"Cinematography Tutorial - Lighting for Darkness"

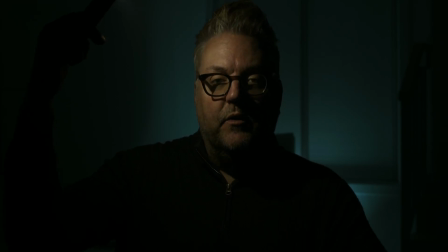4:10 And you might have read that or heard that before. What does that mean? And honestly, when I was starting out, that's something that really confused me, but now it makes complete sense. It basically means you put your camera to the ISO that's native for that camera, and then you use enough light in your scene,
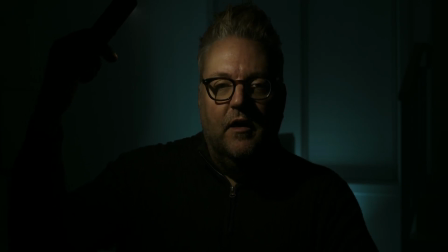4:25 lighting the things you want the audience to see, with enough light that you don't have to make the camera work. So you can still have very little light, like this light in the background, this blue light, that's not a lot of light back there.
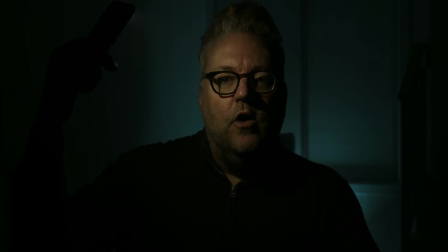4:40 But the camera still sees it and processes it, and it's not overworking to make it brighter than it actually is.
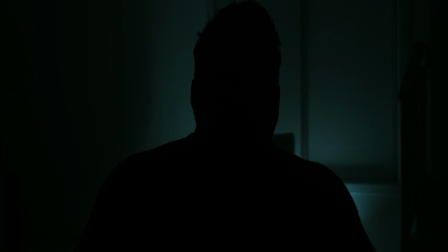4:48 And when I do this, you see that I'm in shadow and I'm clean too. Again, the sensor is not overworking. The sensor is not introducing energy electrical energy into the scene.
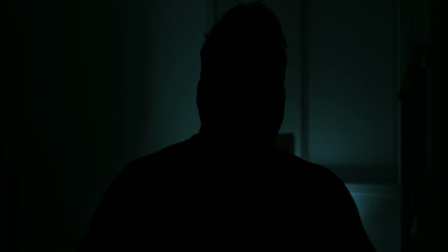5:00 You're not getting that crazy pattern noise. Now, I think that maybe when I upload this to YouTube, you're going to see a little bit of noise in the background,
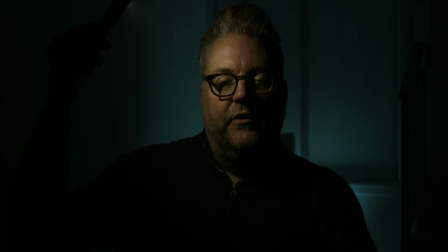5:09 but that's simply from the rendering process and the uploading process and the compression of the picture to go online. With these settings here, this picture is very, very clean. Okay, so here's a slightly different setup. Instead of my cell phone acting like a little light bulb next to me, I've got a nice big softbox right here putting some nice soft light on me.
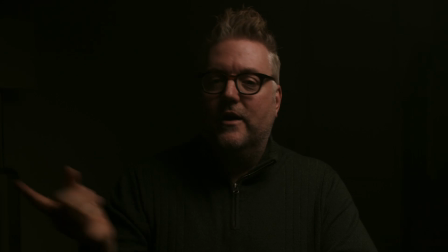5:33 You'll notice still the shadows around me, things fall off into darkness. I'm looking at my monitor and I'm not sure, but you might be seeing some of the room back there.
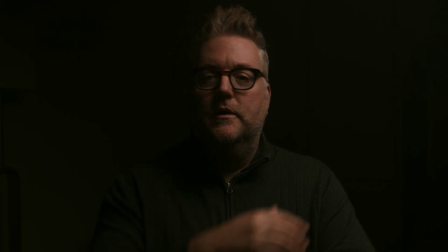5:43 That's okay. If I wanted to, I could put a flag here and completely block this light from showing anything in the background, but for the purposes of this video, it's okay. But I did mention I'm in just an entirely white-walled room. Everything in here is white. So I've stopped the light from really exploding into the space by using a grid inside the light.
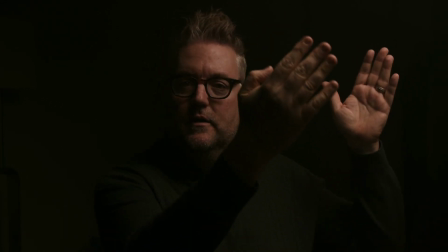6:06 So that's going to keep all the illumination from this coming straight down onto me. Again, there's a little bit of spill onto the walls. Again, I could negative fill it, put a flag in front of it, and that would disappear.
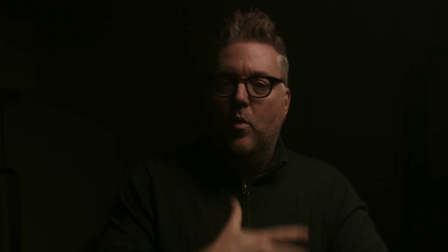6:21 But you can see that even though I'm more lit up, and if I was the actor or an actress, you would see my face, you would see my eyes, you would see my expressions, which is really important. So I'm well lit, but I'm still sitting in darkness.
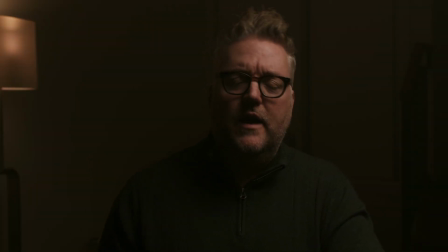6:35 And now I've added a practical lamp in the background, just to kind of give the space I'm in a little more personality, so that the audience, you, or if you're watching a movie, the movie watching audience, can see that there's something going on behind me. There's light back there, but it doesn't distract, and it doesn't fill up the space back there with light.
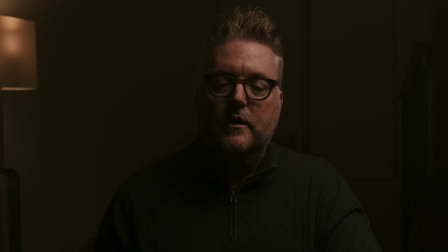6:55 There's still tons of shadow. Again, I'm going to keep going back to that. When you light for darkness, watch your shadows, block light from hitting things where you don't want light, and have the shadows tell the audience that you're in a dark space. Let's add some more lights.
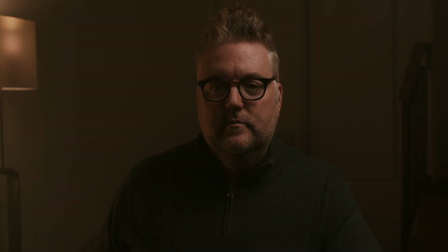7:11 Now I've added a kicker light over here to my side that's hitting the side of my face. And in my mind, and what I'm saying is that this light hitting my face here is coming from this practical back behind me. But it's another light. But it's giving my face a little more dimension.
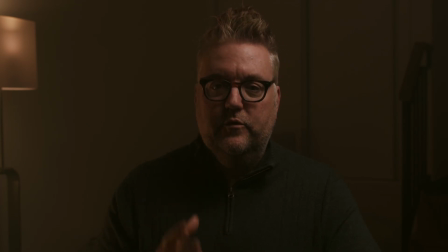7:31 It's giving the scene a little more drama. It's filling in that dark side of my face a little bit. And we're still talking about darkness in the room, which again, I keep coming back to. There's still shadow in the room. Now, I think that most likely this light that I have trained at my face is also hitting some of the scene behind me.
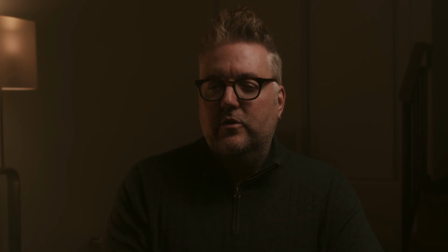7:49 Again, in my monitor, it's hard for me to tell from this angle. But I do get the suspicion that it's throwing light back there that I don't want. So when I light for shadows, like I said earlier, I make sure to block light from going places I don't want it to.
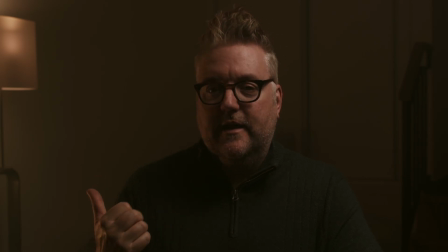8:05 So I'm going to just put a flag, a tiny flag next to this light, and I'm going to block it from shooting light that way. I only want it here. So you should see a difference, I think, in the background in just a second. Okay, there, I hope I'm right.